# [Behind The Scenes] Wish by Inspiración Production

Hello everyone, welcome to Inspiración Production Behind the Scenes. I am leader of this team, Wen Liao, and this is my team.
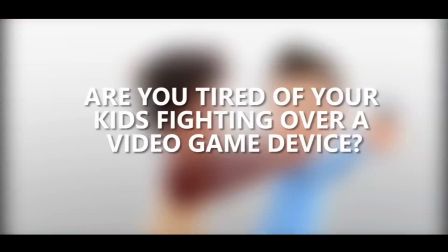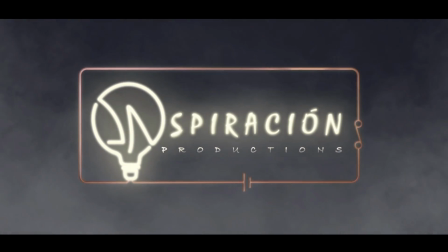Originally, it was just an idea of two kids having fun in their dream with race car and sword fight, but after a big discussion, it became a plot twist of a game console advertisement, which is pretty unexpected, I would say. Yeah, we have thought it to add out it as an advertisement.
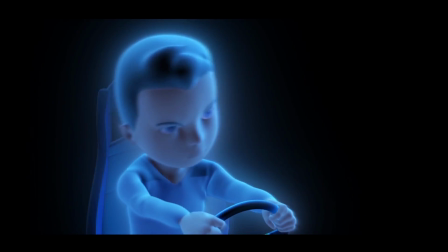[0:36]
By the way, our characters in our story are Ricky and Draco. Ricky is the cold and mysterious boy, while Draco is the hot-tempered. Throughout the whole story, they compete against each other using race cars and sword fight in order to obtain the grand prize, the game console.
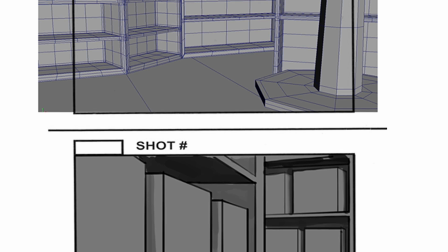[0:52]
In the beginning of the project, our story started out to be a slow pan of the interior of the shop, a slow introduction to our story, but due to the time restraint, we have to cut it short into what we have now. Yeah. We are hoping to show in our short film about the kidness and their imagination, how kids are competitive and childish. They would do anything to get their dream game console and even more demanding of it when there is a competition.
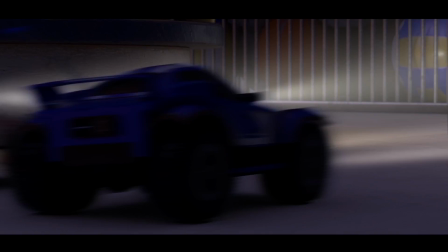[1:22]
You can understand our short film as two games content via the main parts in our short film.
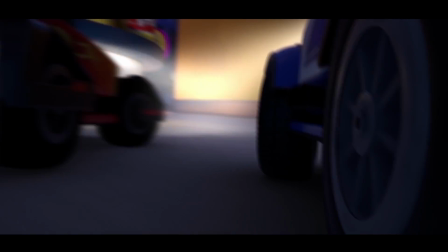[1:28]
Our first game is Ultimate Race Car. It is the part where Ricky discovers the Game Boy and Draco joins a race to find games looking for it. The next game is Samurai vs. Knight. Here we will show how cute and determined of their will to fight for the Game Boy.
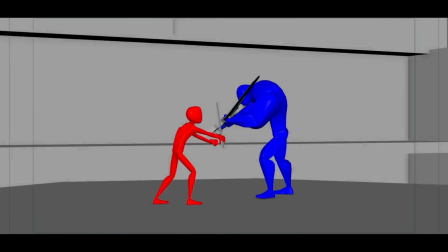[1:42]
We actually planned to make the end scene of the fight into a 360-degree camera view, but turns out it wasn't a scene we were looking for.
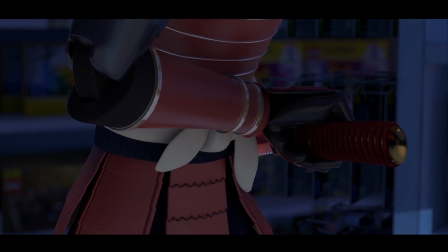[1:51]
So we changed it into end scene with two of our fighters racing their true powers.
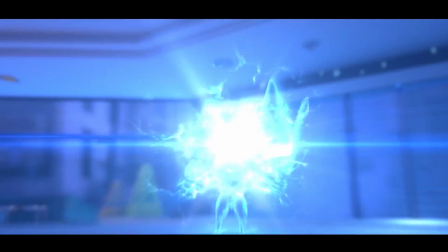[1:58]
Personally, I think it's quite impressive that we were able to finish the scene in one day. Lastly, we have a plot twist at the end. We made it an advertisement to give you guys a surprise. As you all know that Ricky was the mysterious character and Draco was the hot-tempered one,
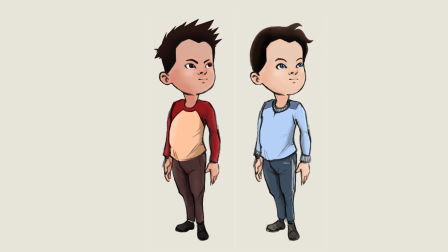[2:15]
so I gave Ricky blue and Draco orange red to show the contrast of color between them and suitable for their personality.
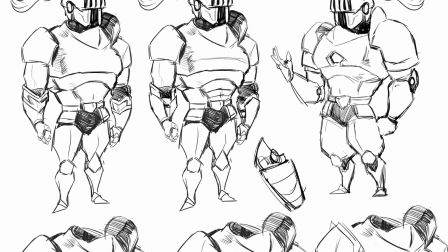[2:24]
And Night Toy was matched to Ricky to show sturdiness, heavy and powerful. And with that we show the broad shoulders,
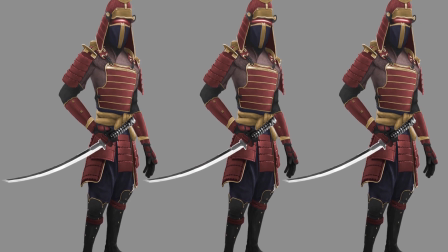[2:31]
slim waist, and Samurai Toy to Draco with the slim figure to show his agility and speed. Our interior and main location of our animation is in a toy shop, filled with different toys, kids stuff, and most importantly racing cars and action figures like Samurai Toy and the night.
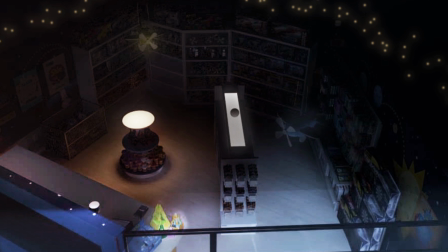[2:50]
Cool colors are the night scenes with a little warm color from the outside using the light lamppost color, which is orange, which made contrast. I am a story artist and the animator for this project. So my job is to draw a storyboard from the story that's written and directed by a director, and I have to visualize it and then put up all the pacings, all the angles. Of course, we all discuss this together, but I have to draw it out, do it out, and visualize everything.
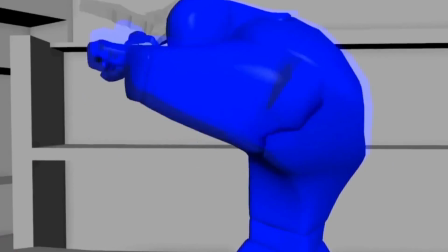[3:25]
And my challenge is that there was a time we have to change our story due to
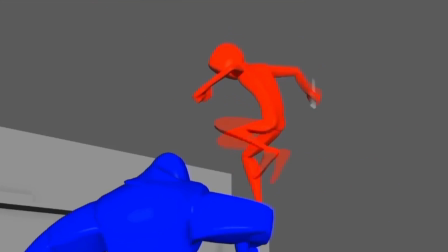[3:32]
the duration for the project, and we have to change it within few months. It is quite a limited amount of time, so we have to cut short all of our story,
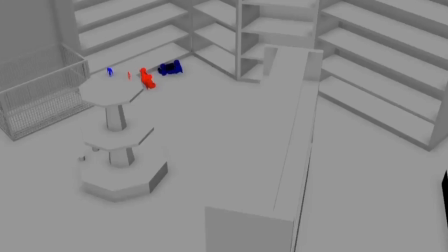[3:43]
make it short and make sense, and everything is still there, the story is still there, our art direction is still there, all the angles are still there, but we have to change some parts to make it look good, to make it have sense to our story. So yeah, that's a challenge. Actually, I didn't have any. Sorry. Actually, I didn't have any problem during the modeling session.